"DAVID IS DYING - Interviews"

I don't know if we coined the phrase, but we would say we want a filthy screen or we want a dirty screen there. In other words, we don't want it to look clean and, you know, pristine and perfect. We wanted some of the characters' body to be to one side of the frame and edgy. They were very different. I think to start with, I focus a lot more on Carla because I did a lot more of work as her in the film.
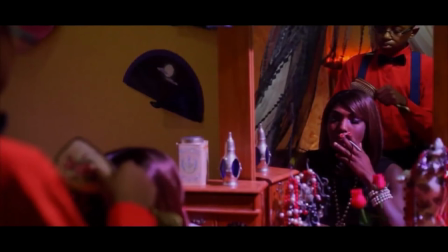[9:10]
But with Roxanne, it was a lot harder because there was so much of her that was foreign to me.
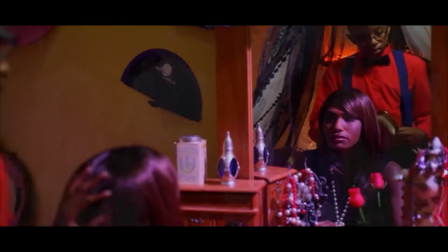[9:16]
like I'm not a mother um she was like French Caribbean I wasn't like there's a lot of stuff that I wasn't
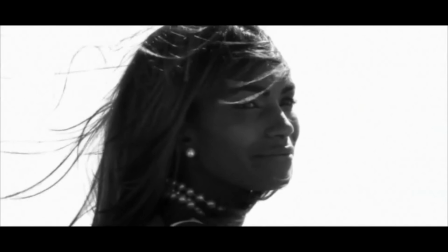[9:23]
um and so with her I think I played around more with her I kind of just
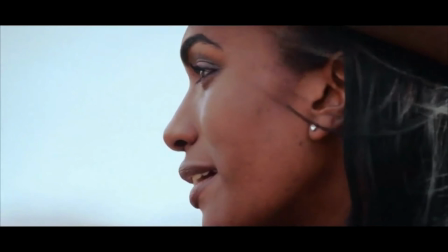[9:33]
it wasn't a caricature of anything but I kind of let my imagination kind of fill in a lot of the blanks whereas with Carla I think she was a lot more personal to me because I think I could identify more with her like a young woman. I mean, I've never been in a relationship like that, but, you know, not with a great guy. And, you know, you can really identify with that a lot more. And with the art direction, you know,
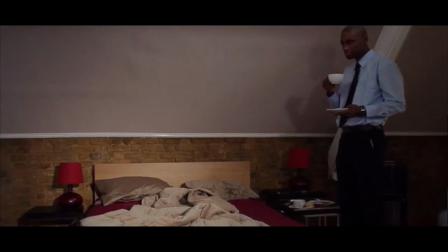[10:00]
it's something where we would look at a lot of interior magazines and David's apartment.
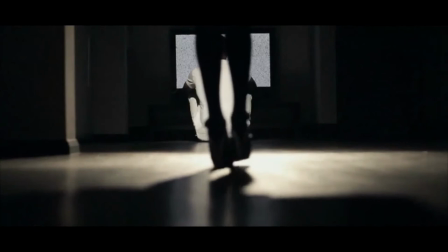[10:08]
We wanted that to be a kind of minimalist feel to it.
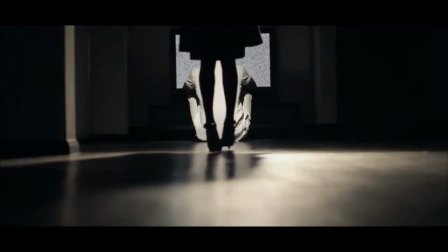[10:13]
Not too minimalist, but this feel where he's kind of a compulsive person,
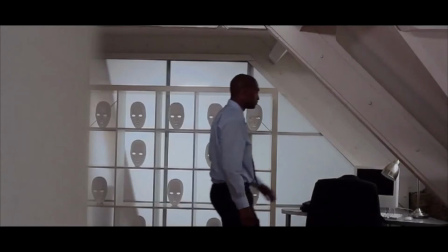[10:20]
where everything's in place and everything's in order because he's a person that likes control. Well, I think every guy has been in love at some stage and might have gone through the misfortune of breaking up with someone. so that's happened to me obviously at some point in my life so it was it was easy to draw on some of the experiences that I'd gone through or like I say some of my friends had gone through the HIV thing um I just did a bit of research on how people felt once they'd been
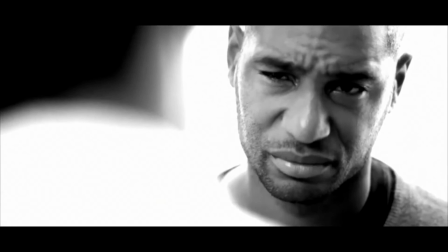[10:53]
told and the mental state they were going through as opposed to just the physical aspects because everyone concentrates on the physical aspect of losing weight and tiredness and and stuff but for me it was all about psychologically how that affected you know this your psyche in being given everything being told that you're you're going to have a family and then to be cruelly you know tainted with the news that you you got hiv was massive high and a massive low so it was learning about how to portray that in the film we wanted carla to be a bit iconic we wanted her makeup to be severe Because she's involved in the art world,
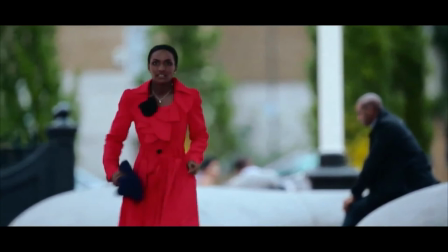[11:38]
we wanted to create this kind of artistic, iconic businesswoman, someone who owns a gallery, someone who's smart and intelligent, who wears clothes that are not so much off kilter,
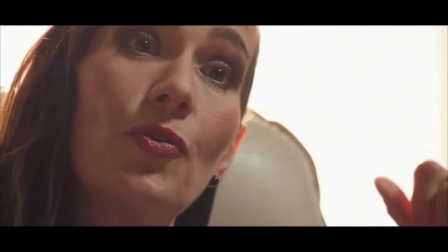[11:54]
but, you know, it represents a personality.
Now I've noticed you only talk about your mother. What about your father?
Working with Stephen was absolutely amazing. I really loved working with him. He has a really amazing vision of where he wants to go with the film and with the scenes but at the same time he gives you lots of scope where you want to take your character and how you want to approach the scene.